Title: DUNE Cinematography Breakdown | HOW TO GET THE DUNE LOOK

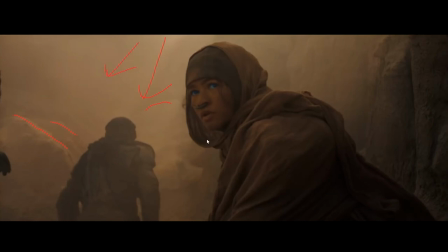So once again creating depth with the atmosphere in the scene and bringing out those blue eyes again in this probably in the grade here also with contact so very neutral muted tones in all these images except for the eyes.
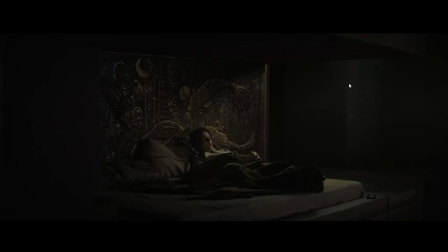Okay so right here the shot is a little more difficult because it's a wide shot but the lighting concept is the same. We have a very soft light coming from the far side of the actor which is also illuminating the set. You can see the light is coming from there. And we have this soft shadow here.
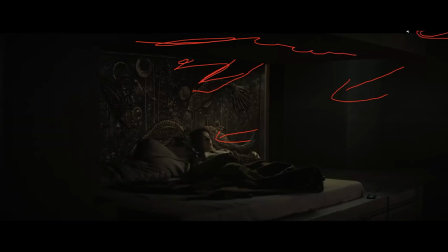This is in shadow as well. Light source is somewhere up in here. And it's probably a large soft source once again. So we're getting, you know, that ambient fill in this scene. And you're also getting a little bit of spill on the back wall, which is controlled so that the main focus of the shot is on our character in the bed here.
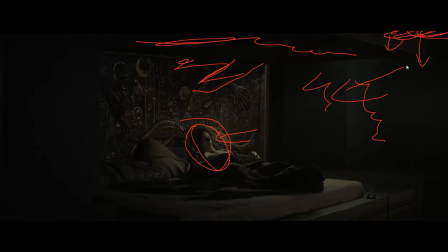So this spill is pretty, pretty dim. And we're probably just skirting this light off so that it's more controlled. So our main source is probably just, you know, sitting up here and it's giving all of this fill into our scene.
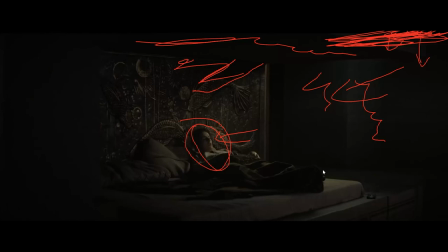It's probably one source is in this scene. So very simple, once again, very naturalistic, and it gives us this very nice soft lighting over our whole scene.
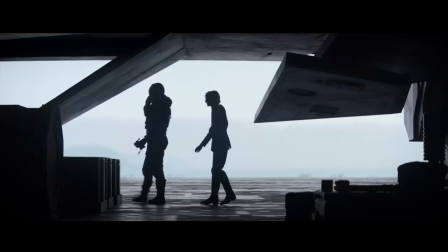All right, so if you watch this scene,
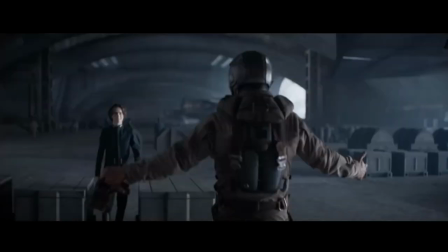so here we're seeing Frasier's very naturalistic style, once again, and another typical technique from him.
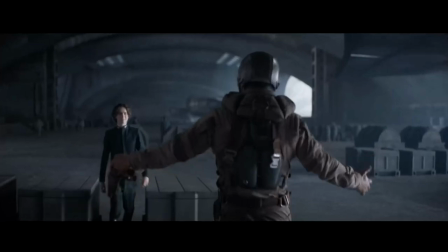We have a large open area lighting the scene with a large soft source, as you can see here.
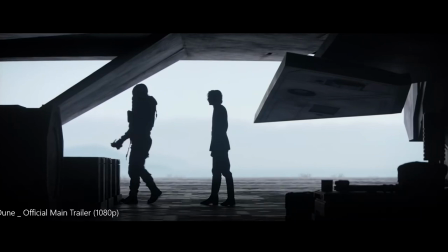And in the shots of Momoa here, so you can see we have another open door over here.
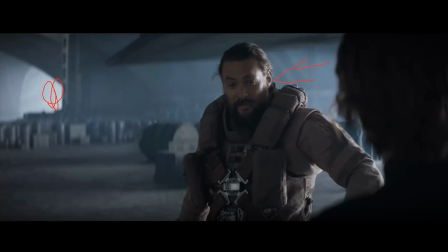We have this obviously the main source coming from over here, which is this open big area that's giving us this, you know, somewhat soft light on his face. But also in the background, we have this other open door, which is giving us an accent in the background, which is nice because if this was just dark it would fall off into darkness it wouldn't have any sort of detail
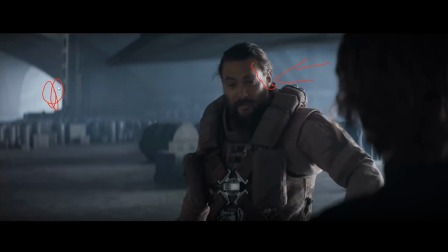but having that door open on you know further back in this hangar we're getting more of that light and it's giving us a nice a better balance to the frame so we've also added some haze to add that depth information into the shot and we have a pretty shallow depth of field and we have some fill on our actors here probably a light bounced or
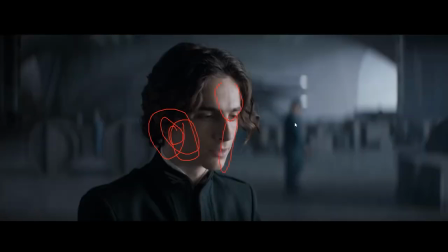shot through diffusion shooting from the shadow side the whole time as we can see we have soft light source on our actors throughout the scene in addition to the main source to bring up the level on their faces so they're more the focal point of the scene. You can get a soft source like this by shooting a light off of a bounce board or a white fabric or material
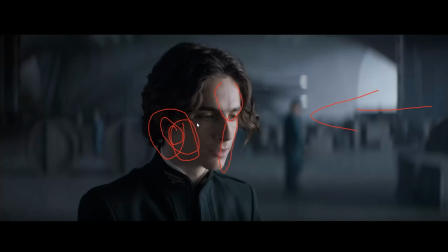like muslin or unbleached muslin and that's going to spread the light out and make it softer. So it's going to make the source of your light larger which makes it softer and you can also shoot a light through diffusion to accomplish the same thing but this typically isn't as soft as bouncing the light.
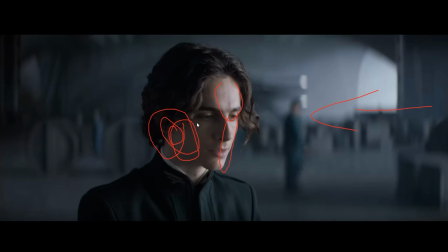So you can also just use a larger source to start like an LED panel or a tube light like a quasar tube or something and you shoot that through diffusion for additional softness that's going to make it very soft.
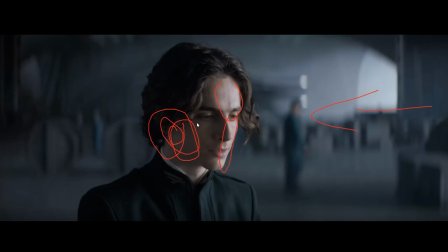And your other option for the softest lighting possible is a book light where you bounce a light off of a bounce board or fabric and then diffuse the light which has already been bounced and this creates an incredibly soft source but can also be a bit overkill for a scene like this and
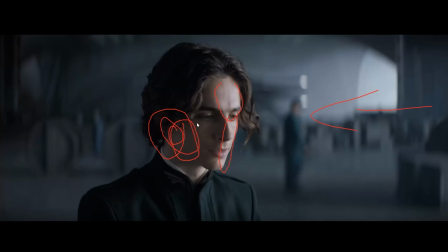it's also a bit harder to control the light and its direction as compared to an LED panel because once you bounce light it kind of spreads out and goes in all directions and then once you diffuse that light it spreads it out you know even more so any sort of spill you might
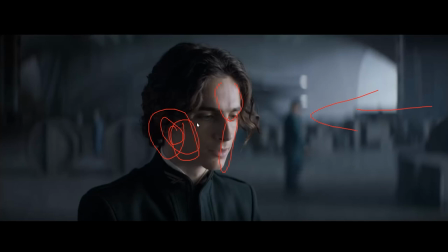be getting you're going to have to flag that off if you want to keep it from spilling onto your you know the background of your scene so it can be a little bit harder to control as opposed to an LED panel,
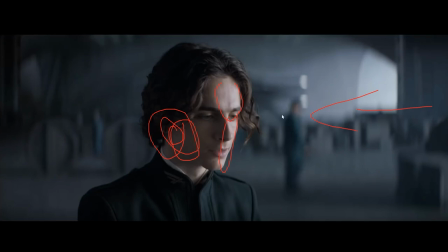which is already a soft source because it's a larger source, and then shooting that through diffusion or, you know, if you have a softbox for it, that cuts out all the spill and keeps it more directional while also keeping the source soft.
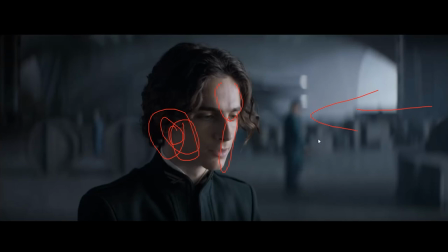So LED panels shot through diffusion can be really nice, especially for lighting faces, because you're not going to get as much spill and it's going to also give you a very nice large soft
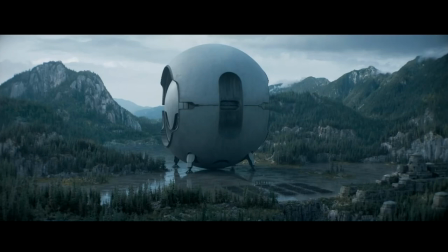source okay so moving on to this next shot nothing much to say here but this is a big tip that I have for you guys so notice how the surface here is wet this creates an excellent opportunity to create some visual interest in your shot
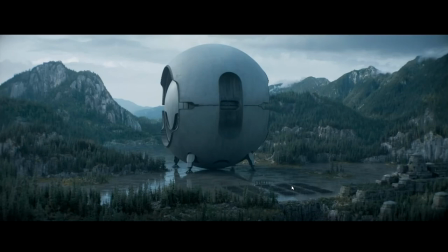because as you can see we're picking up these reflections and the highlights from the sky we're creating a very cool reflection and that's just giving us a little more visual interest in our scene so I don't think anyone's ever complained about having a cool reflection in the shot and adding water to your ground is a great way to do that.
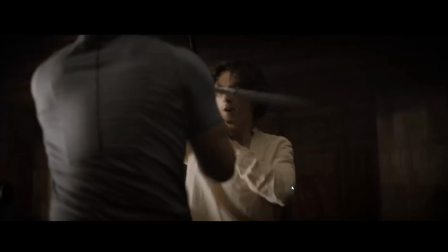So just keep that in mind. Okay, so this is a really cool sequence here. And once again, we have a large side source lighting our scene.
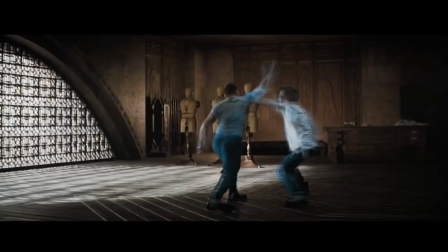This is a technique that we just saw in the previous scene. We have a big window here and we have a hard light coming through the windows down at a harsh angle and that's creating this light pattern on the floor. So that's going to be our main motivation for lighting this scene.
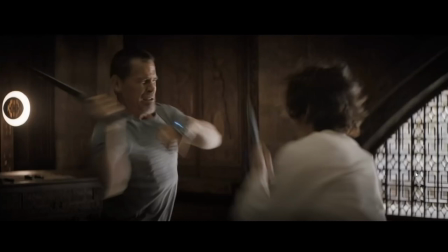Moving into the close-up, we can see that the the bounce from this light coming in through the windows is coming up and hitting the actor's face. So you can see, you can tell that because the nose shadow is kind of up here closer to his eye. That means that we're having our source is actually coming up from the floor more so.
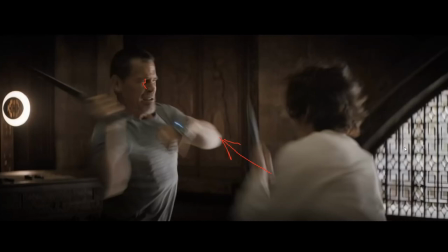So we're just using that the light coming from the window that's ambient and then also the bounce coming off the floor. And that's giving us our main light on our characters. We also have this practical in the back here. And that's adding a bit of an accent to our shot.
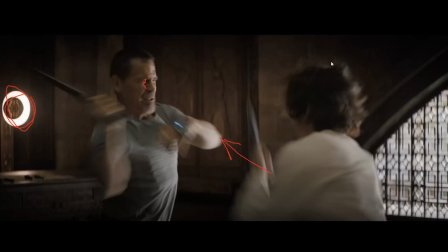It's a nice highlight. And as with most scenes from this film, we're also using a large source, once again, lighting from the top down in our scene. And that's giving us all this ambient fill here. It's filling in, you know, the walls and everything. And also you can see this kind of highlight on his head right here.
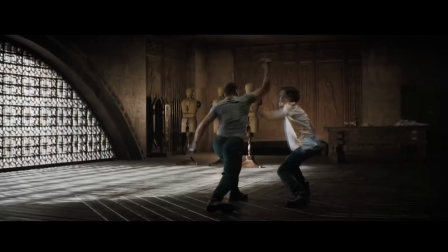That's coming from that top down source. And, you know, if we can see that, you know, we're we're lighting this and this is probably skirted off. It's probably up here somewhere and skirted off to control that spill on the background.
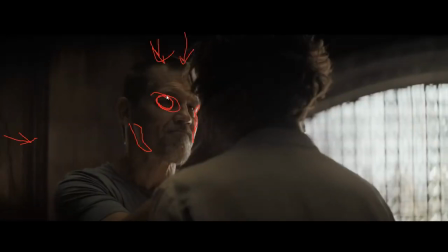You know, if we come into some of these close-up shots here, we have this eye shadow and that's coming from this top-down light source. And then of course we have this highlight on his chin and that is coming from this practical in the background. So we're getting, you know, this shape on the edge of his face from the window.
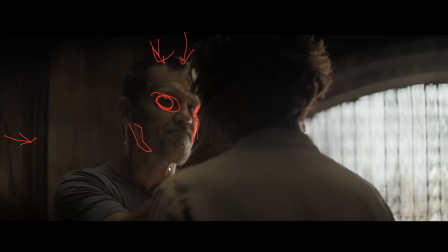We're getting the eye or you know the top of his head and all this fill is coming from this top down source and then we have a little bit of accent
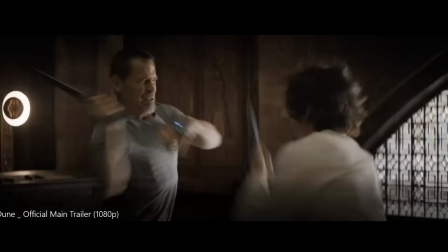backlighting him from this practical and then if we go to this angle we can see we just have a light over here
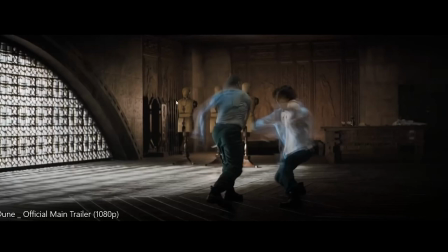that's probably hidden behind this and it's just shooting over into the wall and that's just giving us a bit more fill and highlight in the back of our scene there might be something hidden behind this thing here as well shooting up into the wall really just simple filling in our scene.
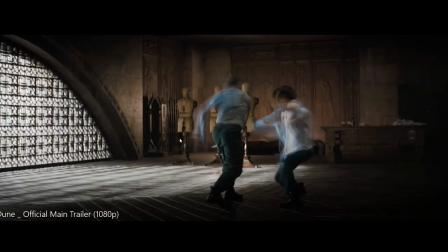Big thing is we just have one directional light source that's coming into our scene and then the rest is just kind of filling in with the overhead lighting and accents in the background.
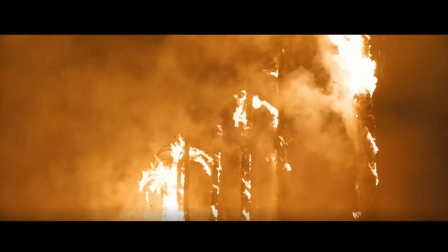Now let me just point out once again I'm not exactly sure how this film was shot so I'm going to tell you how you would light these shots if you're shooting in a studio or if you want to achieve the lighting by using your own lights. Some of these shots were probably done in a studio and some of them may have been done on location so keep that in mind.
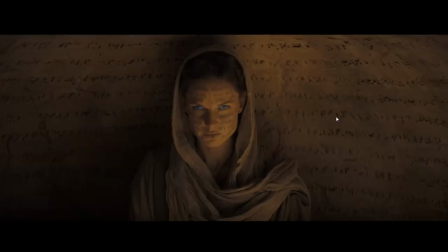Okay so here we have a really cool shot. We have a very soft source, so a nice large source, and that's placed below our talent, and it's shooting up very soft, and it's a little bit off to this side.
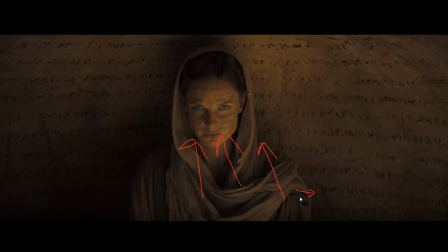This could be done by bouncing it off of a bounce that's on the floor, or you just use a good size LED panel with some diffusion shooting up at our talent.
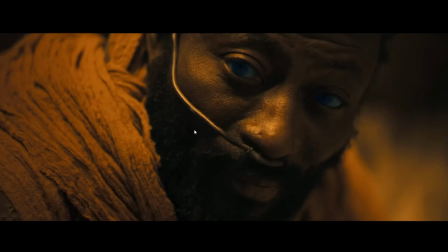So in this shot, once again, we have pretty soft top-down lighting, and we can see that because of the shadows on his eyes right here.